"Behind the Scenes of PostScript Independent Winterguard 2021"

So I was like having so many, I was getting bit by mosquitoes, I was bleeding. I was like, when did I start bleeding? I'm spinning flag. I mean, we got it. I think we got it. I mean, this is a lot to set up. I don't want to have to do this again. We didn't use that shot. I did not get the shot. The reason why the camera was too wobbly, there's too much lighting.
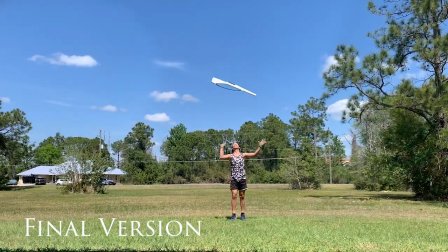[4:24]
So in the shot previous to this, which is the rifle trio outside, the middle one is wearing a black and white checkered t-shirt.
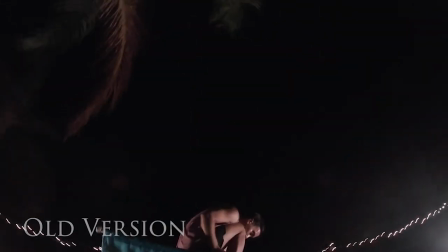[4:33]
So I didn't really think about what I was wearing for all the sections. I wanted to wear the same shirt so that when the transition happens, it seems a little bit more cohesive.
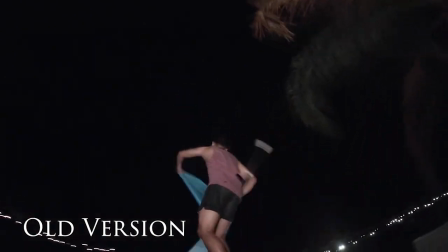[4:41]
So I'm wearing that instead, which you'll see in a later update video. And then I changed the lighting.
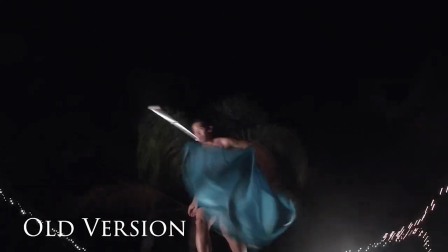[4:46]
So I actually have 2 when I did it the first time, but I thought it was too bright.
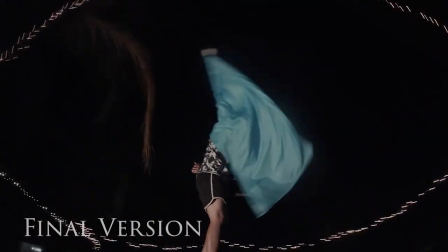[4:51]
So I said, let me just have 1 light behind. It'll be more like mysterious at night.
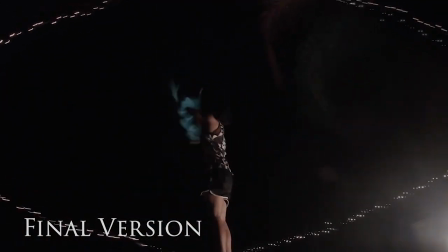[4:55]
And you don't really see my face a lot of the time while I'm spinning. So I did have to set up everything again, but I also did change the work. Instead of doing the silk trick where it's around and flat, I did the one where it's vertical instead because I thought it'd be a little bit more fun.
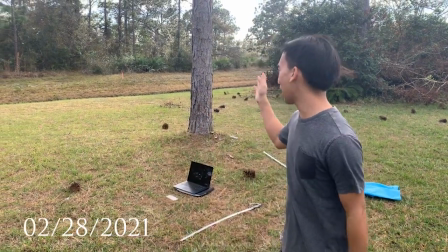[5:13]
My friend's house, she has like the same backyard with the pine trees, so I went on top of the phone.
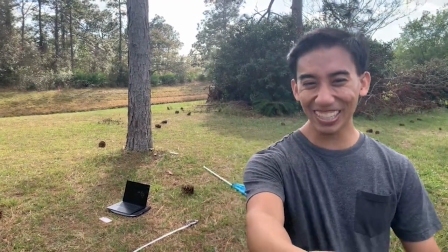[5:18]
If I can save her, and turn around. We have Teshla with me.
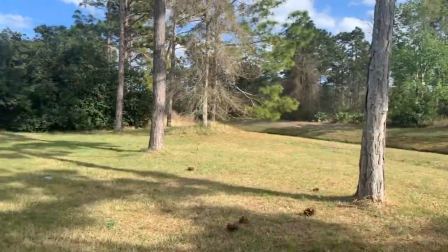[5:24]
So she's here helping me shoot. So we're gonna get this special shot because I can't do this by myself.
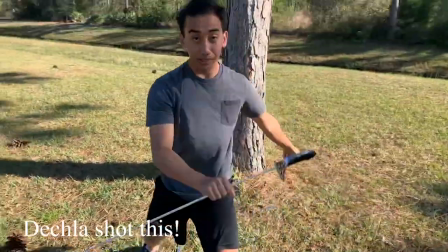[5:30]
Yeah, so we're in her backyard. She's gonna help me shoot this part that I can't do by myself.
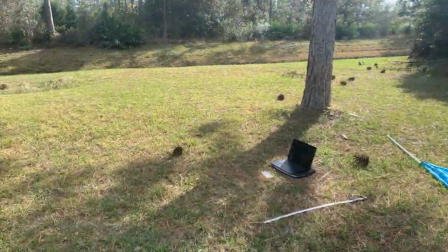[5:35]
So we're gonna do that. Awesome. It's in the thing now. It's a Thursday night. I think I have 3 more weekends to shoot the video until I have to upload it. Registration is on Monday. But I was brainstorming, and one of the things I didn't think about was, what am I gonna wear? Well, first of all, the show is like me being in a dream, so literally anything can happen, and it's more about like what happens, you know, when you go from one scene to the next in a dream. Like, you really don't know how you got there, like how they explained it in that movie Inception.
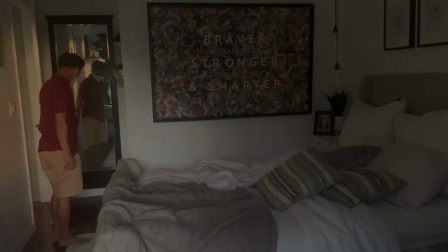[6:01]
Like, you're just there. And so I just wanted to go for like this very normal feel for this video because it's literally just me.
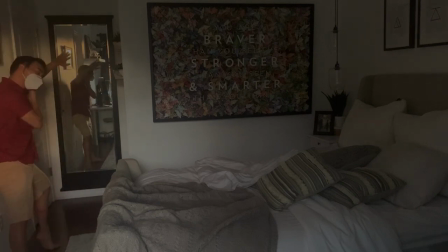[6:10]
Like, it's not supposed to be like I'm wearing sequins and, you know, flashing lights. I'm not trying to do all that. Like, it's really just about, you know, it's very subtle. What I'm gonna wear. The saber part, I'm coming from the same person, so it's okay that I'm wearing the same outfit.
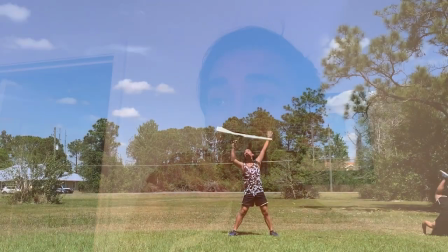[6:23]
For the rifle part, I wanted to like have 3 separate people, so that's why I have separate clothing. And for this flag feature, definitely I need to be separate whenever each of me appears on the screen, but still feel unison with the uniform. So I think that's it's such a minor detail. Like, nobody's gonna roll out.
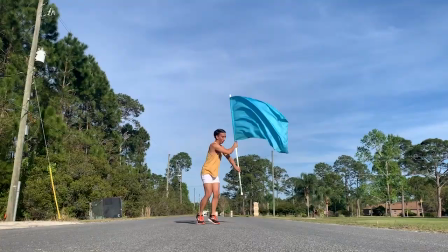[6:42]
I think it'll be coolest whenever I do the flag part in the street when I cut from scene to scene, but we'll see what happens. It's gonna happen. Hey guys, I just finished the saber part. Oh my gosh. It took me an hour. So like, funny thing, you know, it was really windy today, and you know, I shouldn't be worried about the wind because it's saber, but no. My saber was moving in the wind. Another thing was that I have my phone on a tripod, but it kept moving. And even in the shots just now, even though I taped it down, it was still moving.
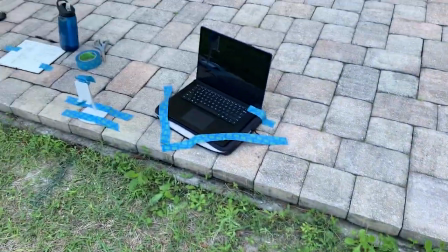[7:13]
But I just want to show you my setup. I have my laptop, my phone.
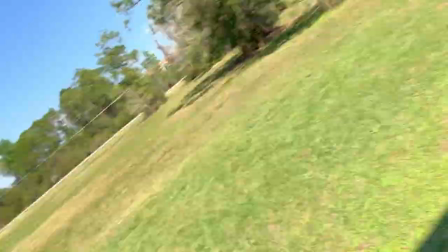[7:18]
I had my phone taped down, and then I have my journal taped down with the notes in it. But everything was taped down because it was so windy, and they were all shaking.
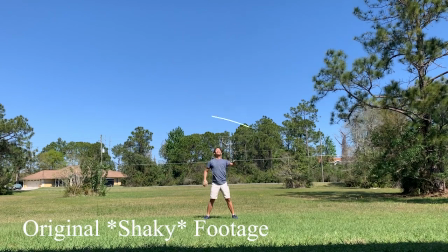[7:25]
You might even see it in the shot, because one of the people might vibrate like this. Hopefully not. Like, I think I'm gonna take the next 2 hours to edit it, and then we'll see what happens. So that's it. Good evening, everybody. It is 1 a.m. on a Monday night, and I'm editing. I just want to show you what it takes to get all of me to spin together. Kind of like scrapbooking, basically. You know how you like take different pictures and like you just put them together and it like makes a collage? It's kind of the same thing, but the difference is you have to do it on the move. So one person might be there for 1 second, but then they might be over here, and then another person might be there. So you would need to move the picture from here to here and then move this one forward, right?
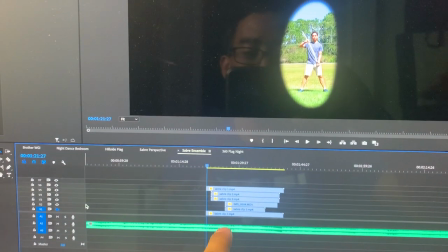[8:10]
This main clip matches the background, which is saber clip number 1.